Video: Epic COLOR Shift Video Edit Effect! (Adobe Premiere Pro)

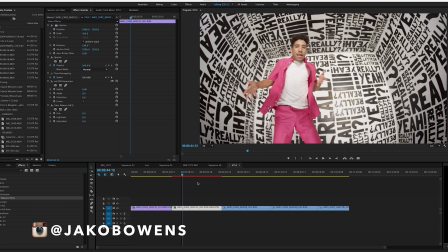(0:00)
What's up guys, Jakob Owens here, back with another tutorial for some music video editing effects.
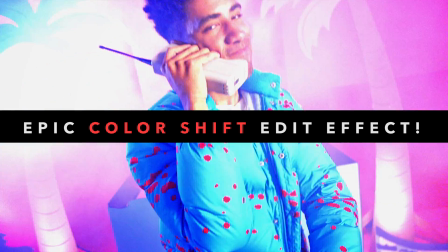(0:06)
This is an effect that I used pretty heavily on this Kyle Really Really Yeah video.
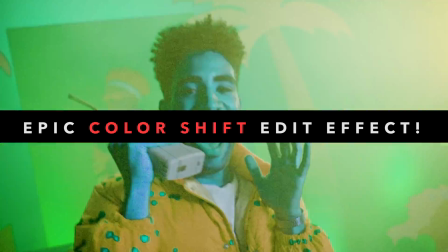(0:11)
If you haven't seen it, you should go watch it and see what the effect looks like scattered throughout a music video,
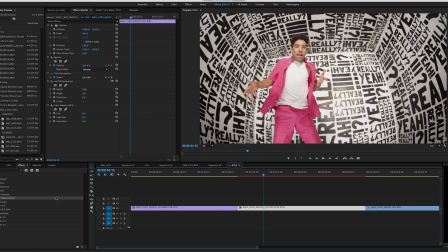(0:17)
but I'm going to show you guys how to do this, one of my favorite effects here that I use heavily in this video. So we're going to get right into it. You're going to come over to the effects tab. Once you've edited your video and you've kind of got everything dialed in how you want, you always move to the effects portion.
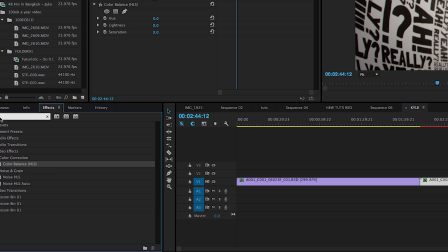(0:31)
And so this is an effect I like to use. Come into the effects tab, you're going to go HLS. You're going to type in that, drag color balance, HLS over to your clip.
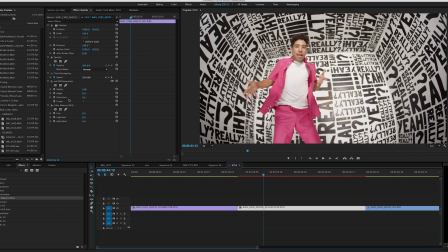(0:41)
Then once you've done that, basically you'll come up into your effects tab up here. So if you'd like double click or click on your clip, come to the effects tab, you can see right here the color balance HLS.
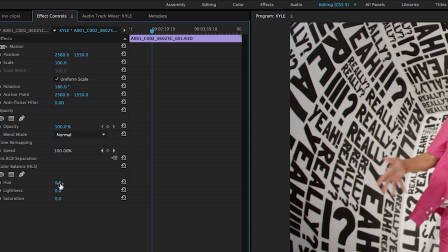(0:53)
And now here's where you're going to start to have some fun with your clip.
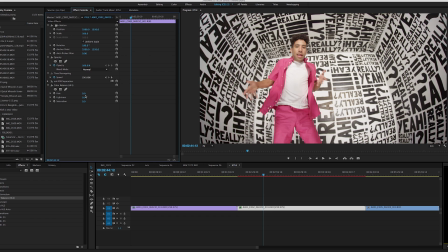(0:58)
So say I wanted to change the hue of the clip, it's going to change anything with color. So for example, the reason I used it heavily on this video is this room's black and white, and then you have a lot of color on his outfit. So I knew going into it that it would change only him and not the surrounding background.
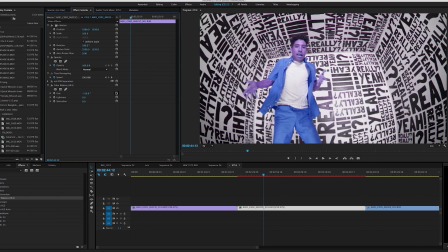(1:16)
But what you can do is keyframe this with certain sounds. So if I wanted to keyframe the hue, I just mark a little keyframe here, go down a little further,
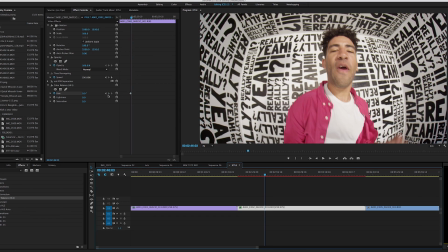(1:25)
and then make another keyframe, and then I would just drag that maybe to times two, so it just rotates a full two times through the color wheel. And then if I play that back, my computer will play here,
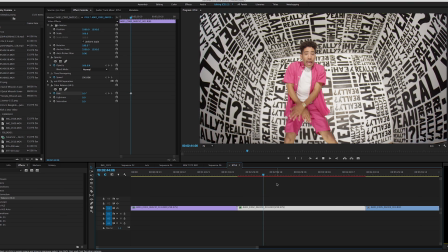(1:41)
and boom, you see the color change in him, and then it goes back to normal.
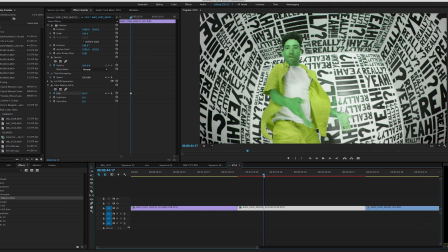(1:50)
So you can change the intensity of that by dialing in the keyframe to be quicker.
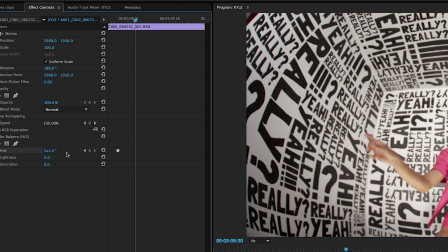(1:56)
So maybe if we went from here and we only went like
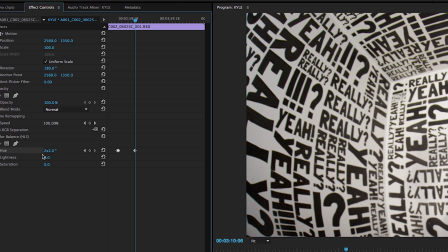(2:02)
1, 2, 3, 4, 5, 6, 7, 8, 9, 10 frames over, made another keyframe, and then again, had it cycle through a couple times. Now it's going to be super quick.
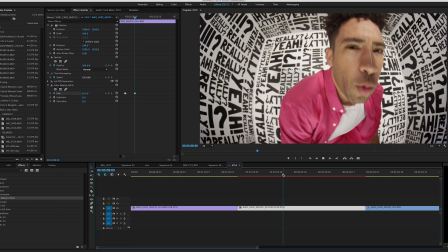(2:12)
So a lot quicker there.
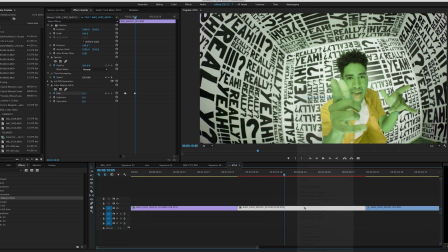(2:15)
But let's see, like if we take this same, I'm just going to copy this effect over to this clip, because I used it on this clip too to cycle through since there was a lot of colors.
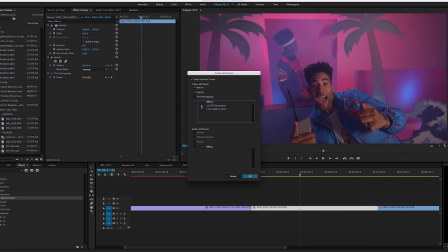(2:24)
Take that, boom.
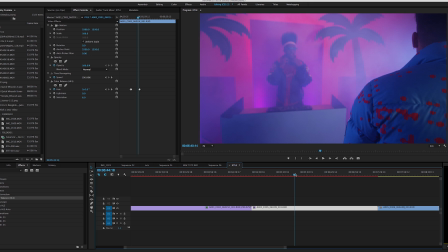(2:27)
So now, if we come to here, we can see it cycle through all the colors here as well.
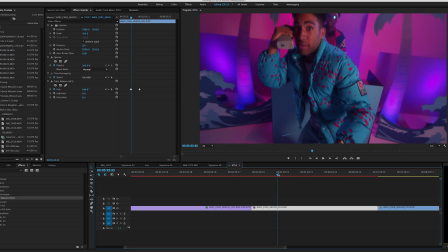(2:34)
I'll play it through.
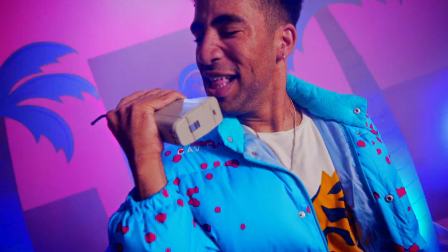(2:40)
So you see how that kind of just really trips out the image and gives some really cool color effects.
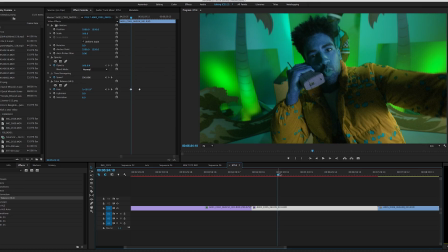(2:47)
Now this effect is gonna work best when you have, you know, something colorful in your image.
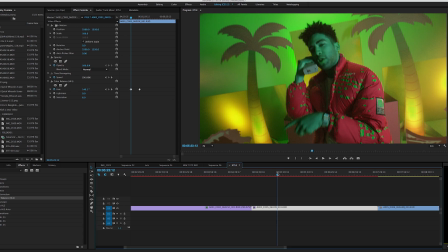(2:54)
You don't wanna do it to just like a very plain Jane image, like it's gonna seem weird. You want the images that you're doing this to or the video you're doing this to already be a very colorful video or have a lot of color in the video.
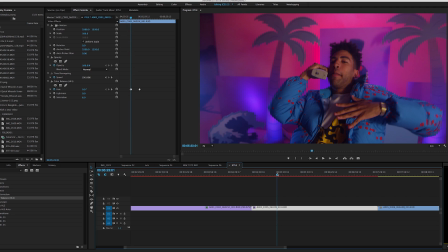(3:06)
So for example, there's just a lot of colors in the shot, so when I change the hues, everything kind of trips out and it looks really cool.
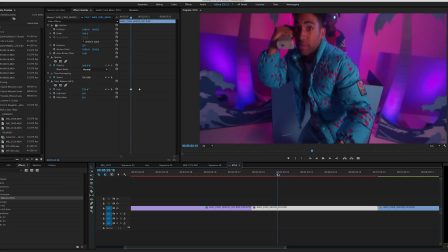(3:14)
One more time. There you go. So again, you can keyframe this, make it longer.
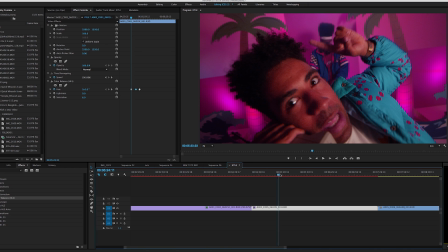(3:19)
So if I dragged it out, now the effect's gonna be way more drawn out and move a lot slower.
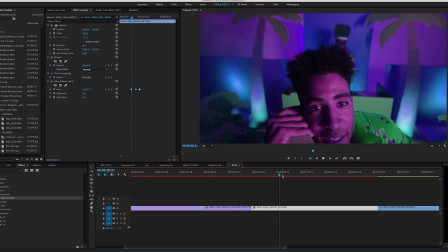(3:25)
Here, I'm gonna drop the quality a little bit.
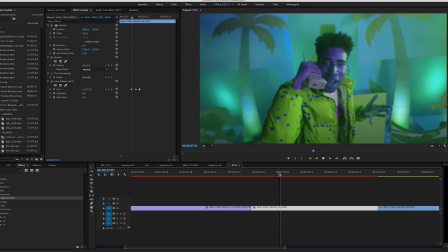(3:29)
So you can see it's more slowly, slower going throughout the whole video, changing colors.
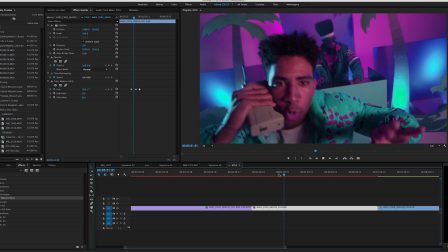(3:35)
And now it's back to normal, then it's back going again because I set that other keyframe.
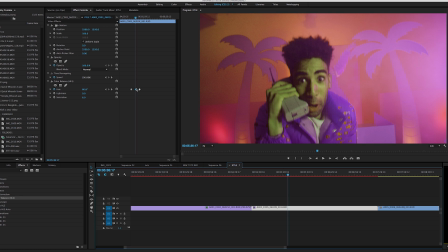(3:39)
So it's a lot more slow and progressive than if I were to take that keyframe and drag them right next to each other and have them cycle through really fast.
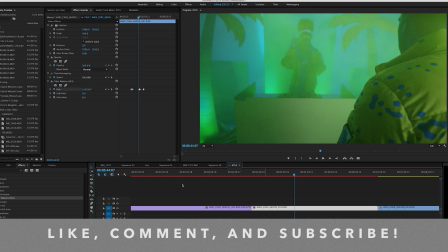(3:48)
Yeah, that's pretty much it. It's called the Color Balance HLS effect inside of Adobe Premiere.
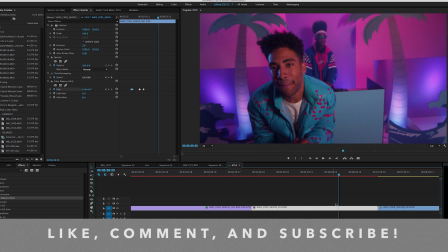(3:55)
So if you want to mess with that, that's an effect that I use pretty heavily on a lot of my videos, specifically on this one a lot.
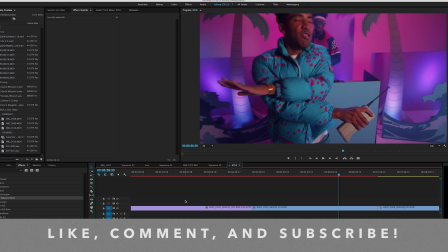(4:02)
So make sure you go check out this video on YouTube as well.